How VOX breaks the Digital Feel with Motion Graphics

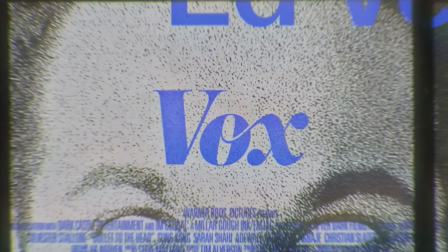0s
VOX animations have a very specific look. They never feel fully digital. There's always texture, slight imperfections, something a little analog running through everything.
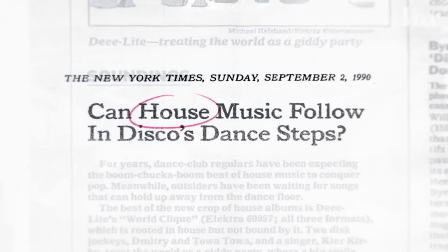9s
If you've ever tried recreating this style, you know there's lots of tutorials out there.
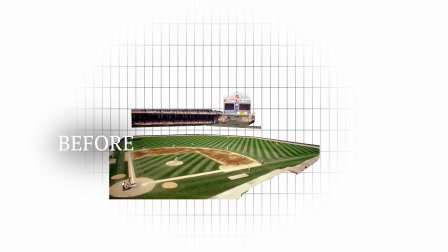13s
Most of them will get you close, but they usually miss the smaller decisions that make VOX videos feel so high-end and documentary-like.
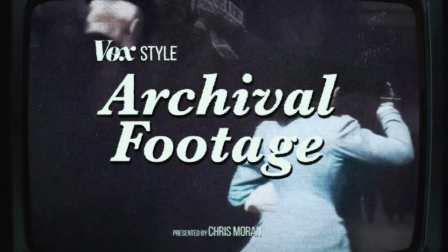20s
In this video, I want to walk through the visual treatments VOX relies on and how they're built in After Effects. We'll start with a bit of context for where the style comes from, then we'll build a few of these techniques together. Let's run it. If you want to really be able to recreate their look, it helps us understand the visual mindset VOX is working from.
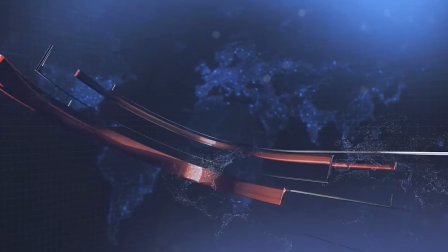38s
Traditional news graphics tend to be very templated. Think a lot of 3D, flashy, computerized looking graphics.
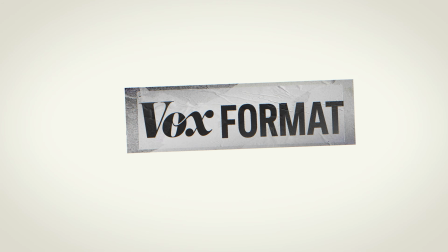44s More graphics, all right?
VOX went in the opposite direction. Their format walks the viewer through the messy source material that's a part of journalism.
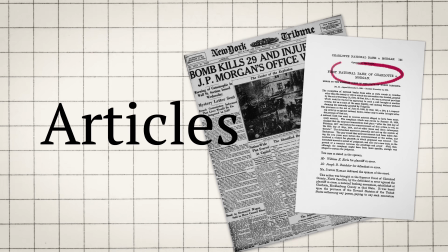53s
Think archival footage, charts, maps, articles, interviews, stuff coming from all over the place.
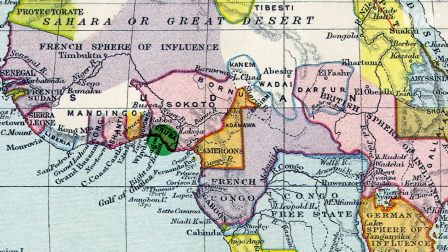59s
Instead of trying to smooth that out, they leaned into it and established an art direction that's heavily analog.
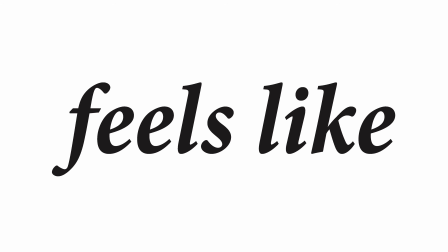64s
Basically, screens feel like screens, paper feels like paper, everything has this tactile element to it. Once you understand that, all the choices within After Effects feel pretty intuitive and make sense.
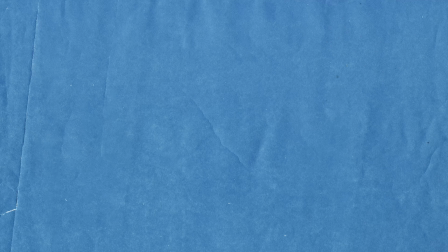76s
If you think about it, everything in the world has some sort of material associated with it. To create a truly analog look, VOX introduces texture into their digital animation. That usually means sourcing something first. My favorite place to find texture is texturelabs.org. It's free, high res, and safe to use commercially. But the texture itself isn't the only important part. How you apply it and what actually makes sense for your design is equally as important.
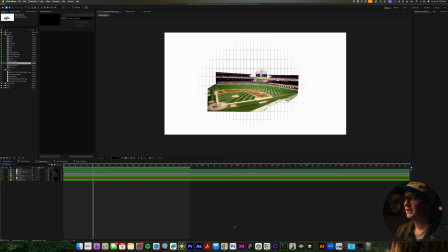97s
All right, let's take a look at this very basic VOX style composition that I put together. It looks kind of close, but let's walk through the process of texturing this so it feels more analog. The first thing I'm always going to do is I'm going to make sure there's no pure white visible in the background. And why you want to do this is think about a room with paper in it.
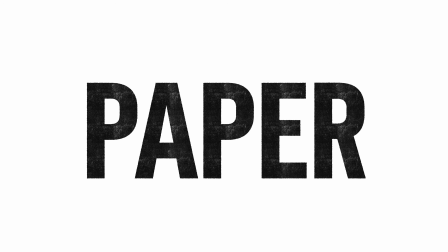113s
Every room is going to have some sort of light temperature. It's either going to be warm or it's going to be cool.
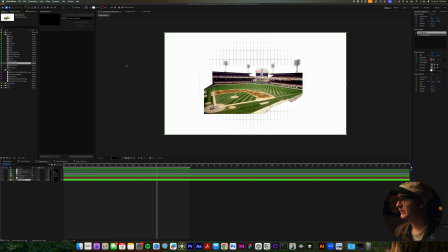118s
And your paper is always going to absorb that temperature. So all I'm going to do is I'm just going to change this background to something a little bit warmer, not much.
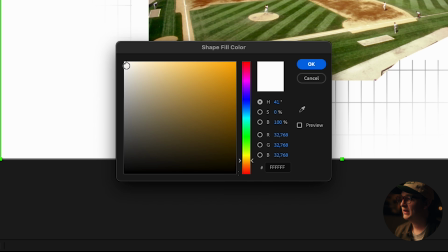126s
Just going to find a warm tone here. And then I might just knock it like maybe 4% to the right. The next thing that I'm noticing with this is those background lines are a little bit too sharp and clean and they look pretty computerized. So let's roughen them up a little bit. What we're gonna do is we're gonna apply a roughen edges effect. So we're gonna go over to here and just search for roughen edges. And they're almost disappeared there, and that's because the border size is way too big. So let's just dial that down to like something like 2. Let's go further, let's go to like 0.3. Already with that adjustment, it's starting to feel a lot better.
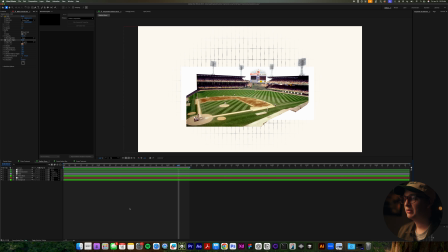159s
Next thing I'm gonna wanna do is apply some sort of texture. Like I said, I like to pull these from Texture Labs, and I think with this animation, something like a halftone pattern would look pretty good because it will give you that newspaper cutout kind of feel.
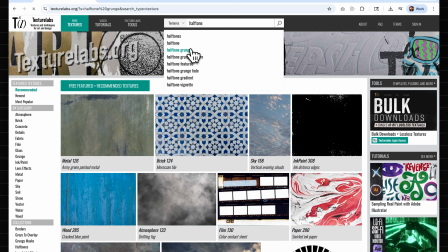170s
So I pulled this texture by searching halftone grunge in Texture Labs, and it gave me something that looks like this.
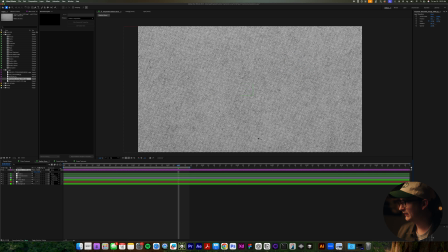175s
So let me drop that in and let's scale it down since it's so high res. And then what I'm gonna do is, since it's got that 50% gray to it, we're going to want to use one of the overlay blend modes.
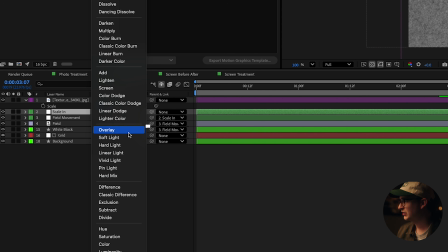187s
So basically anything in this section, and I'm just going to select overlay.
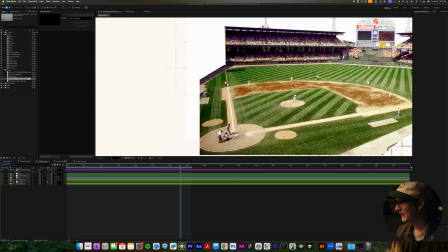191s
And already as is, if you zoom in, it's really got that nice newspaper-esque feel to it.
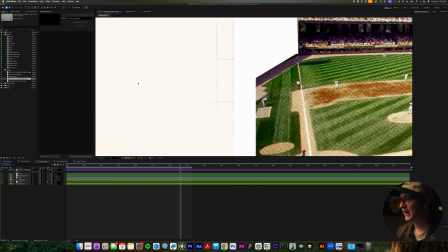197s
And the other thing about switching that background color off of white,
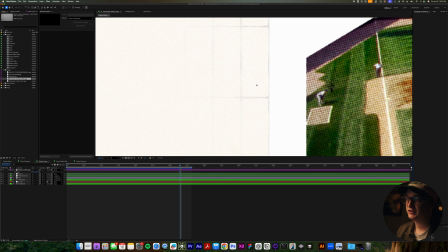202s
it's actually going to show up in the background very subtly, which is nice, and it'll never show up on pure white like it does over here. So that's just another reason to change your background color to some sort of color temperature.
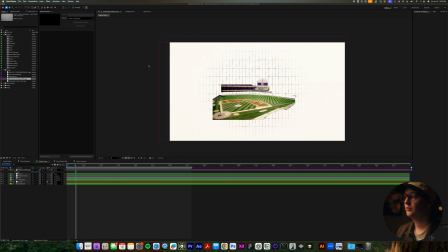213s
All right, this is looking pretty good already. Let's take it a step further. What I'm gonna do is I'm gonna add an adjustment layer over everything. Go to Layer, New, Adjustment Layer, and let's name this
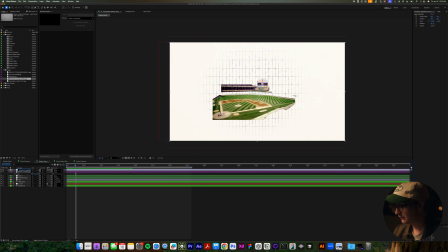226s
Chromatic Aberration and Vignetting. So first thing I'm gonna do is add chromatic aberration, and there's a free plugin called Quick Chromatic Aberration that I think works great, and it's not baked into After Effects like a standard effect, so highly recommend you getting that.
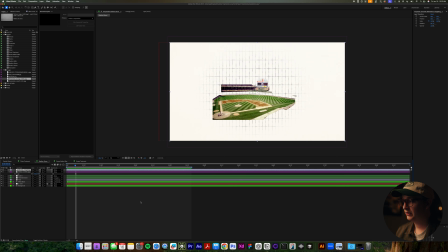244s
Also, another thing you're gonna see me do throughout tutorials is I'm gonna pull up a shortcut like this, and it's just my effects panel, and I'm just gonna search for things. It's the same thing as something you would find over here in the effects and presets panel. It's just a quicker way of me getting to it.
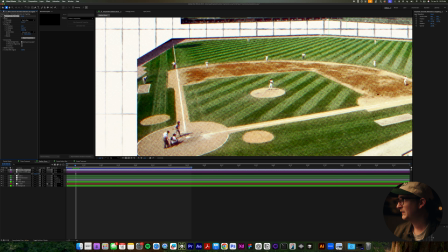262s
So if you look closely, it's a little bit of chromatic aberration happening, which I think is helping a lot. Maybe we want to dial that up to like 1.5. That might be too strong. I always get excited with this effect, and sometimes dialing it too much can look amateur.
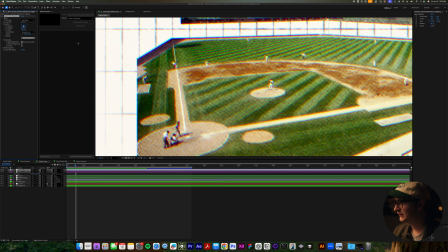280s
So what I'm going to do is I'm just going to pull that back down to something like 0.8.
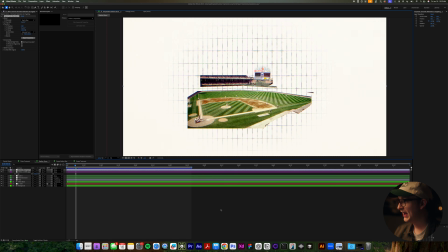285s
I think that's exactly where I want to be. The next thing that I want to add is some vignetting, and all I'm going to do is I'm going to search for Lumetri color. And I'm going to take that, go down to the vignetting
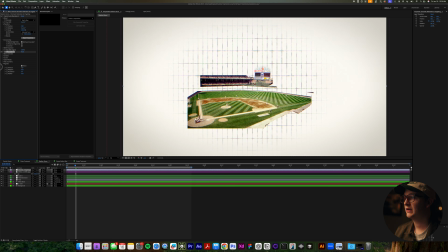296s
property and just scale that amount down till it looks kind of nice and guide your eye towards the middle of the composition. Great,
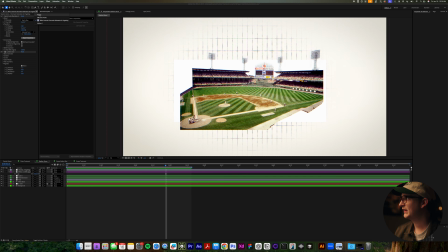303s
this is looking pretty good. The last thing I might add is I found this light leak texture on Texture Labs. I think it might look nice if we put it over everything and just kind of discolored the paper a little bit. So let's add that on top and scale it down.
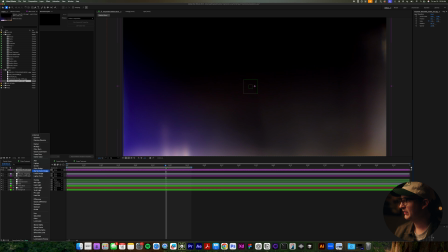319s
And what I'm going to do is I'm going to set that blend mode to something like add.
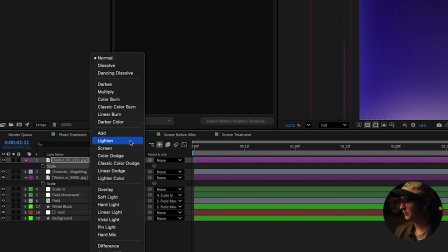324s
Since it's kind of got a black background, you're going to want to use blend modes in this section.
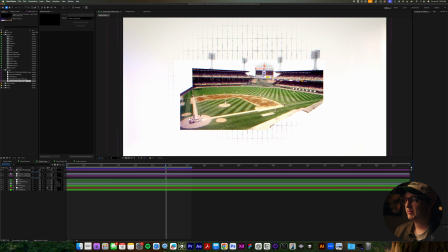328s
See, I like how that's interacting with the paper in the background and that newspaper cutout. It's just a little bit of discoloration. I think it makes this whole composition look a little bit more organic. The next thing is the obvious one, cutting on twos. This usually shows up as the posterized time effect and is covered in almost every VOX tutorial.
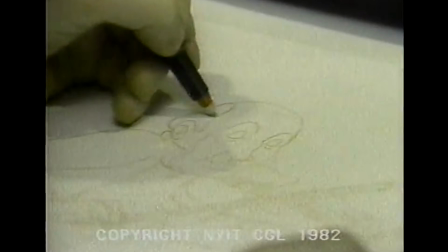348s
But why it works comes from traditional animation. When everything was hand-drawn, to save time and money, they only drew every 2 frames.
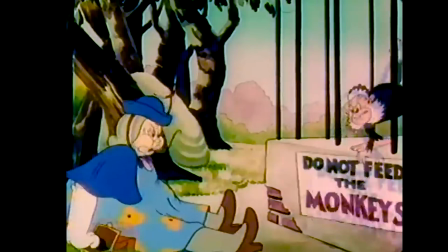354s
It gave animation this slightly choppy, handcrafted vibe. Once computers took over, everything got smoother.
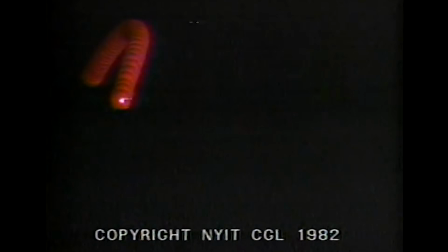360s
Keyframing and tweening were the new methods. Over time, that smoothness started to feel a little sterile.
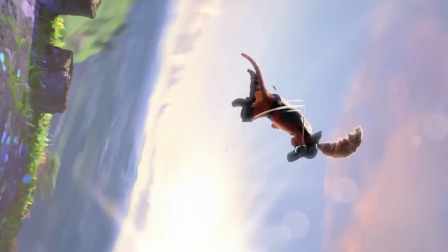364s
So what VOX does, and what you see in movies like Spider-Verse or Puss in Boots, is reintroduce some of that choppiness by limiting the frame rate.
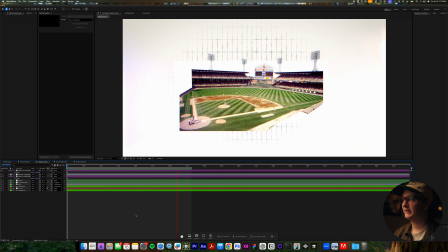371s
All right, let's go back to this comp that we created here. The last thing missing is just the posterized time effect that gets it that nice choppy frame rate. So we'll just add a layer, new, adjustment layer. We'll name it posterize, and we will add that effect onto it.
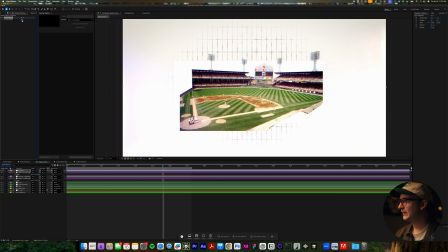388s
So we'll go posterize time. And if we wanted to make this super collagey, we would turn this frame rate to 8.
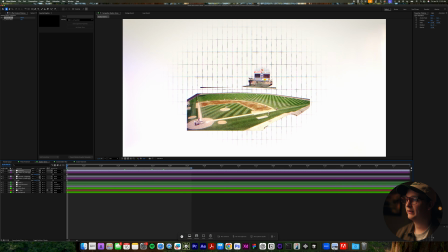395s
This would be technically cutting on 3s rather than cutting on 2s. Here's that set to 12. Super simple effect, but you'll probably want to add this on to every composition you create in this VOX style. When VOX shows articles or websites, they rarely feel like static screenshots.
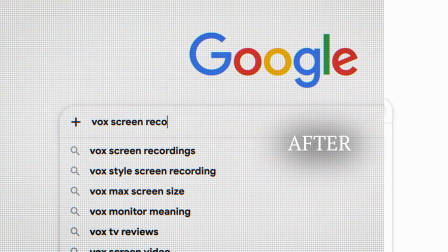413s
They usually add an adjustment layer with a stack of effects that emulate a computer monitor. Then animate the camera smoothly across the screen to guide your eye.
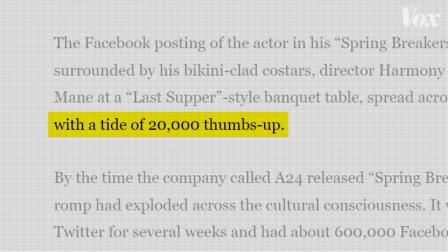420s
The screen emulation and the camera movement I feel like helps you feel like you're kind of participating in the journalism and discovering things along with the narrator.
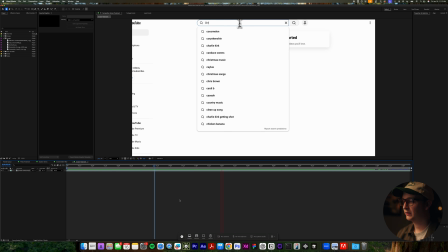427s
So what we have here is just a basic screen recording, and we're going to apply a screen treatment to it. Let's create one that's easy and very repeatable and gets us that analog look we're going for. First things first, we're going to create an adjustment layer. So go to layer, new, adjustment layer.
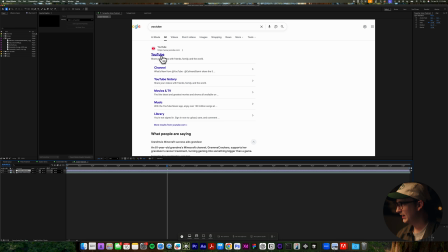440s
We'll just name this screen treatment. And what we're going to do is we're going to add an effect called Venetian blinds. So we're going to search that. Kind of creates this Venetian blinds like transition that erases your background.
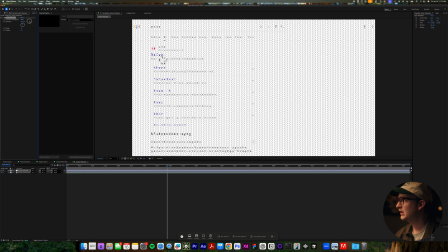456s
So the first thing is we don't want a transparent background to show. So what we're going to do is we're going to have to add the effect called solid composite.
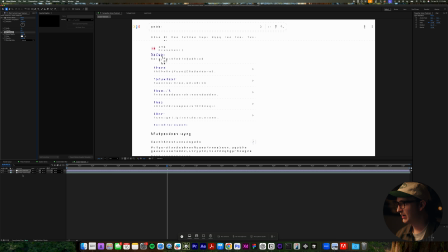464s
So we'll search that, solid composite. And I think I want to make that background black.
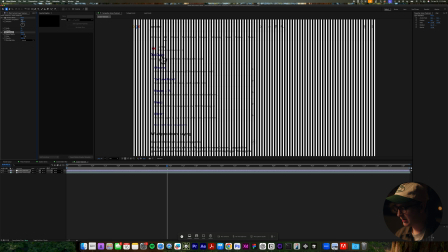471s
I think for transition completion, the amount that I've found that works best is something like 5%.
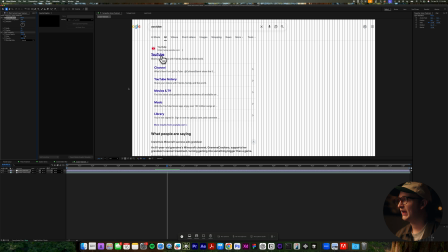477s
You can already see that we've got these nice vertical scan lines, but I think most monitors are horizontal. So we'll rotate this to something like 90. The next thing we want to do is compress these lines a bit. So let's make the width somewhere around 8.